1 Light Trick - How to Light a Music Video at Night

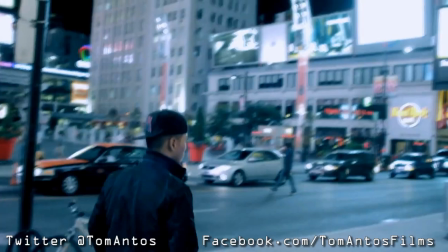[0:00]
Hi guys, my name is Tom Antos and today I wanted to show you how I did the music video for J-Rice titled Work Hard.
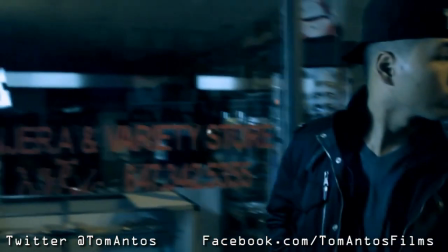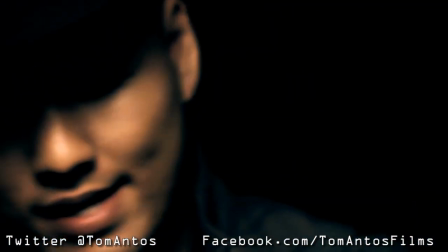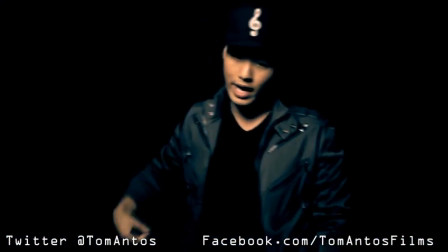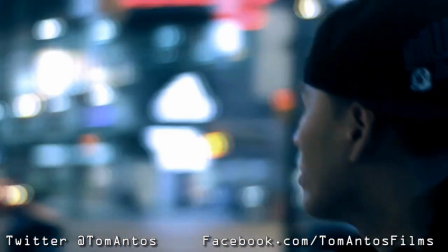[0:24]
The whole video was pretty much shot using one light, or at least one light in each shot.
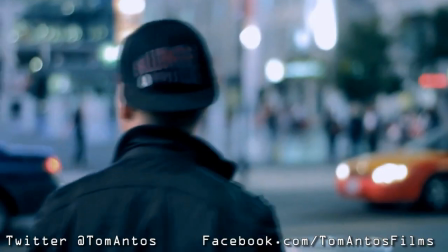[0:31]
I shot the whole music video on the Canon 7D, and the first shot I'm gonna show you how I did is,
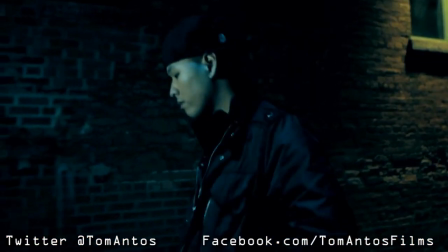[0:38]
basically all these shots up here that you can see where he's walking through the streets.
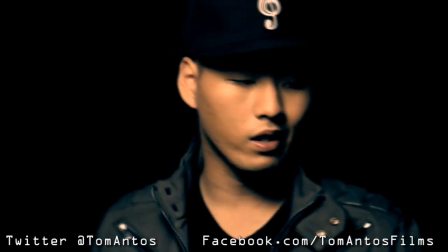[0:43]
Usually when people shoot stuff outside, you know, if you're shooting during the day, it's okay, because you're, you know,
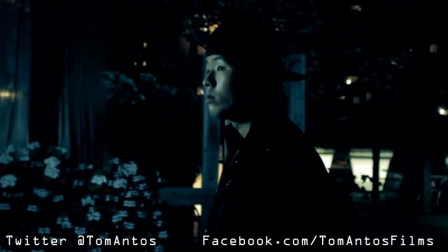[0:48]
you're just using the sun, and you can get good enough exposure.
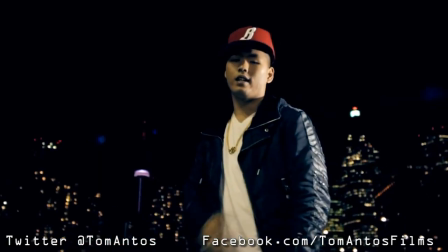[0:53]
But when you're filming at night, especially, or just, you know, sometimes it could be during the day,
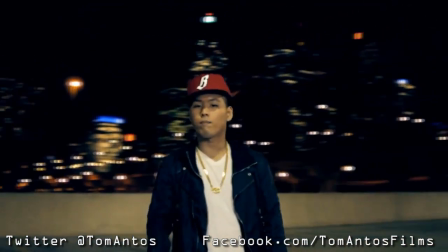[0:58]
but in some dark alleys or something, or in the forest, you really do want to, you know,
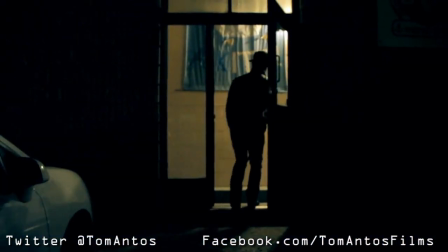[1:04]
use another light source, something to basically kind of fill in or brighten up your subject's face.
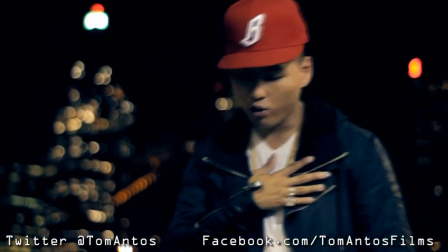[1:10]
Now, this is the ultimate, I would say, you know, low-budget kind of technique, and it's only really going to work if you have one subject.
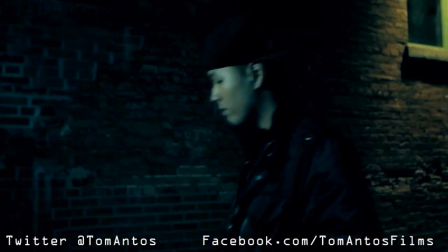[1:19]
If you have a scene where you have, you know, more than one person that you need to light, then you will, I mean, you can try doing it this way, but I would say you're pretty much going to have to invest into a bigger production, get bigger lights, which generally means you need big power generators on location,
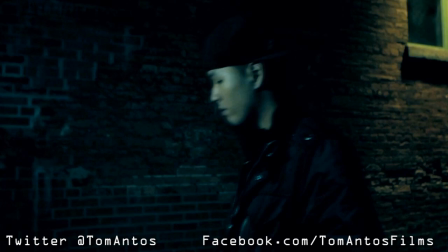[1:37]
and then because of that you need permits and all that stuff, so it's just getting into a whole other ballgame. But for a low-budget kind of a music video, you can pull this off as long as you're smart about it.
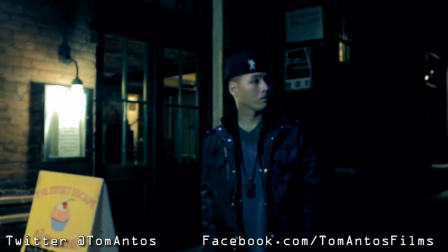[1:48]
So these shots up here, they're fairly dark, which was something that I did on purpose.
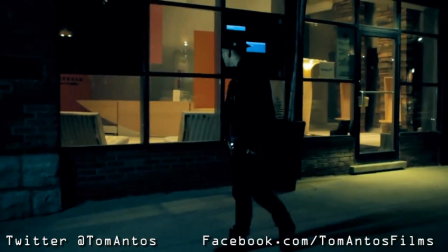[1:56]
like with any production first you gotta make sure that you find a good location you know and then
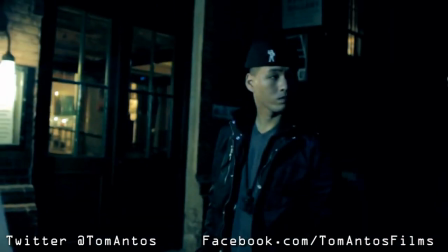[2:01]
make sure you have their subject has the right kind of you know costume outfit all that stuff so here
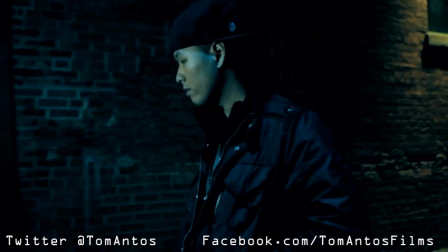[2:07]
we I wanted this kind of a dark kind of you know lonely mood in these shots so I found this location in Toronto where basically most of the street is just you know completely in pitch black and then there's just a few of these little street lights that light up you know parts
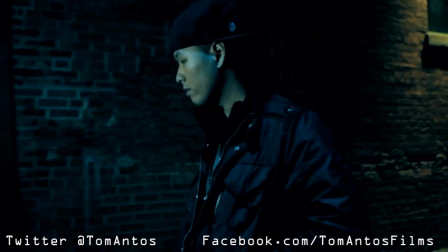[2:24]
of the walls and stuff like that and you know just giving it that kind of a moody feeling and then also as you see there that brick wall texture
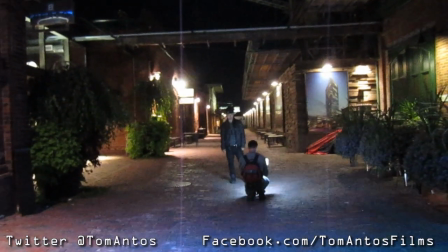[2:33]
and that kind of stuff and and we didn't have again a permit you know permission to film there so we really had to be
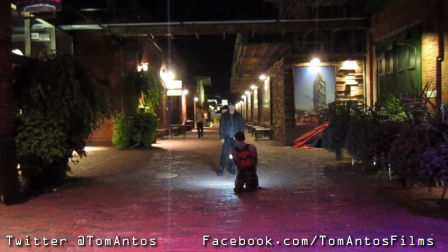[2:41]
very quick and so the way that I did it is by basically holding the camera myself and the single light that we used in the shot.
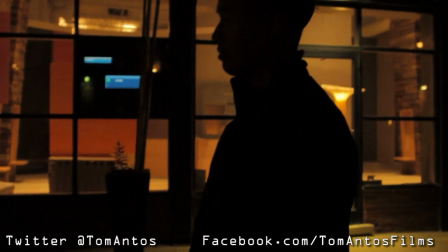[2:50]
This is how these shots basically in that location look without the light.
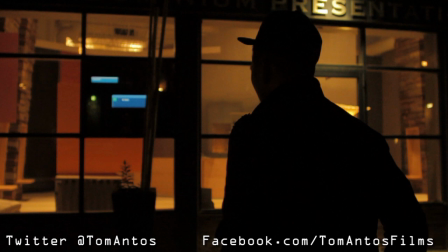[2:55]
It's a very quick little glimpse as you can see. Since the lighting was usually inside the stores or for example just a little bit of a light on the wall there, my subject is basically complete pitch black.
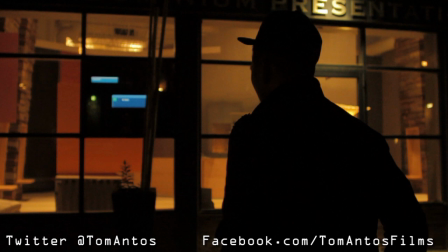[3:10]
So in order to just be able to get an exposure on his face, I had to get this little portable,
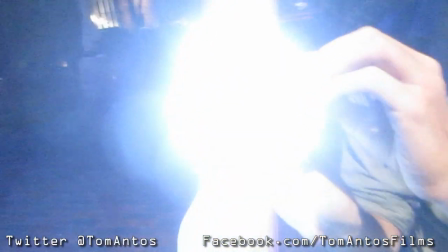[3:18]
it's like a battery powered LED light and you can pick those up on eBay or pretty much,
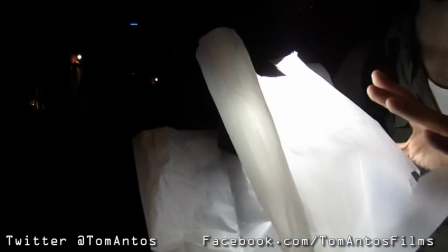[3:25]
there's a lot of retailers online where you can find these lights. Some use like AA batteries, you just put a bunch of them in there.
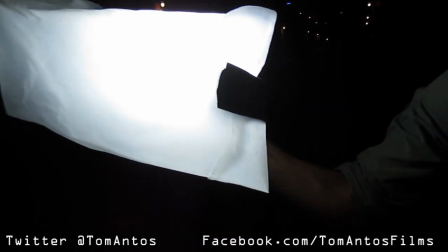[3:33]
This one uses like a battery pack and it had I think around 50 LEDs,
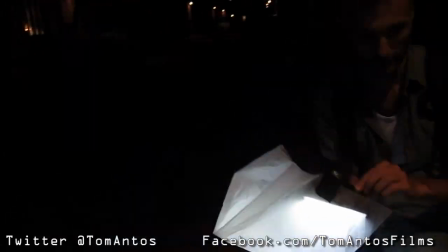[3:39]
little LEDs in there and they're pretty cool because the battery will last you for a few hours. You can adjust the brightness of it.
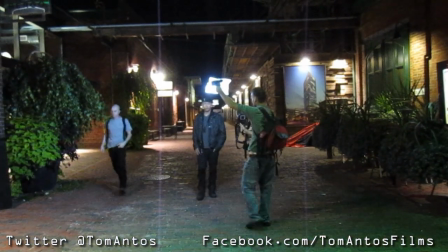[3:46]
And then the only other thing I really did, as you can see up here,
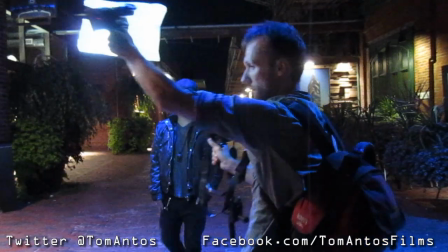[3:49]
is I put a little diffusion paper over it just to kind of soften the light a little bit so the shadows weren't as harsh.